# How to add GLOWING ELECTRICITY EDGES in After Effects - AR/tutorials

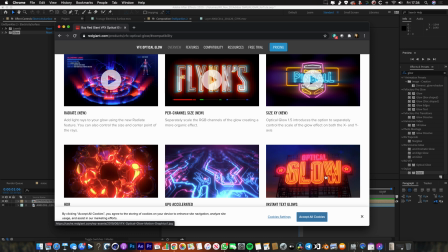It's part of their VFX suite and you can see all these examples of awesome glows and that's exactly what I would throw on this to make this level up a little bit more.
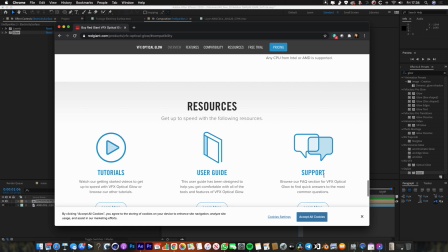Now this is quite an expensive plug-in.
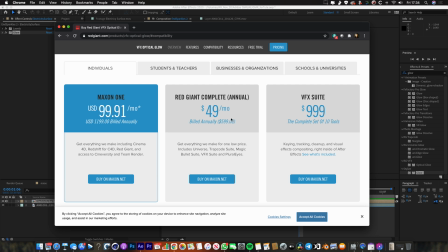If you buy all of their products it's $49 a month but it looks like if you're a student or a teacher you can get a super super good deal on
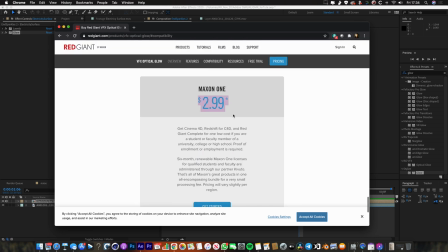it for only $2.99 so if you've got a student account or you're learning definitely take a look at the Maxon VFX suite
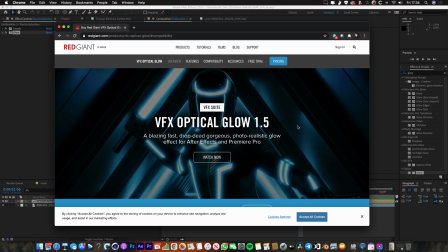and particularly the optical glow.
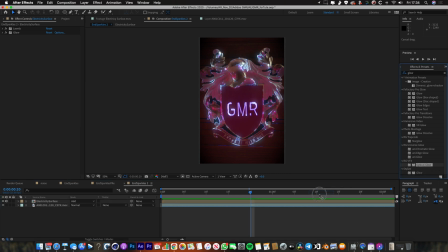So if I throw optical glow onto this I'm just gonna turn off the default After Effects glow. You can play around with some of these settings.
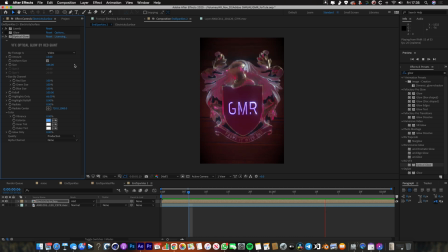So I just think we're going to end up with something that looks a little bit more realistic and a bit more natural if you use the Optical Glow plugin. But you can definitely get a good result by just using the inbuilt After Effects Glow. And the main reason that I want to use Optical Glow is because of this really awesome feature called Radiate. So if I just pump up Radiate a little bit, you can see we're going to start to get these cool beams coming out of it.
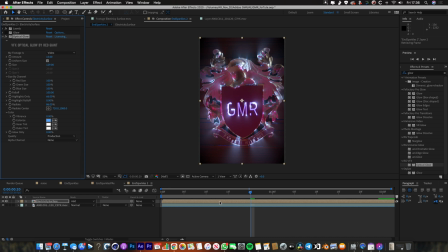And that's just going to add a whole another level, a whole another dimension of awesomeness to this. I don't think there's any easy way of doing these beams with these kind of radiant features in After Effects by default, I think it'd be really, really difficult. So that's why this plugin just adds so much more to it. Because if I play it through now, you get these really cool beams coming out of it, and it really does look like a super cool, futuristic, electrified shield.
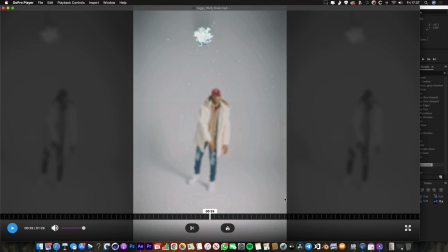So I'm just going to show you one other little thing that I did using this same technique, and you can see the same thing in action. This was a thing I made for the rapper Giggs, and the idea was that he threw this scrumpled up piece of paper at the camera.
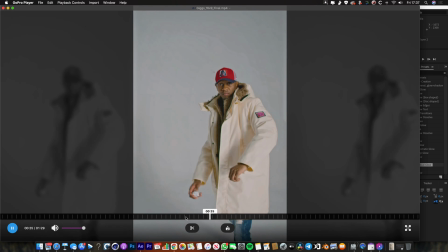You can see I'm about to throw it here. So I did was that he threw this scrumpled up piece of paper at the camera and you can see as the Let's just turn the sound off.
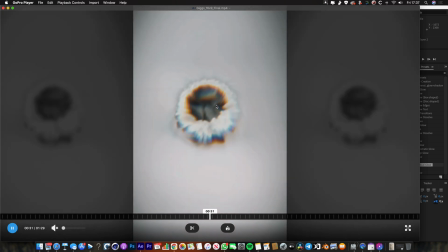You can see as the paper comes towards him You've got the kind of the same electrical glow edges thing going on here And I've done the same thing in the text.
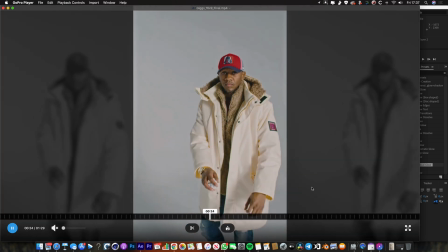So we'll just play that again so you can see it Take a look at the ball as it comes towards the camera.
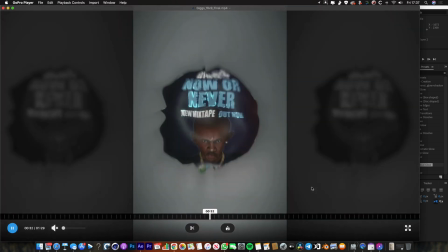You've got the blue electrical glow And then the electricity runs across it just before it unfolds So that's another example of this technique.
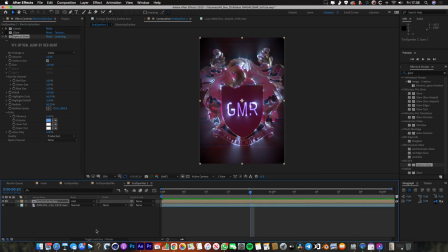There's something else that you can do with this But as I said at the very beginning, I'm pretty sure this would work on literally anything, any object which has good contrasty edges. So I'm excited to see what you guys create using this newfound knowledge. And that is it. I hope this tutorial was useful. If you've got any questions, please do leave me a comment. I'll do my best to respond. If not, hit like, hit subscribe and I'll see you for the next video.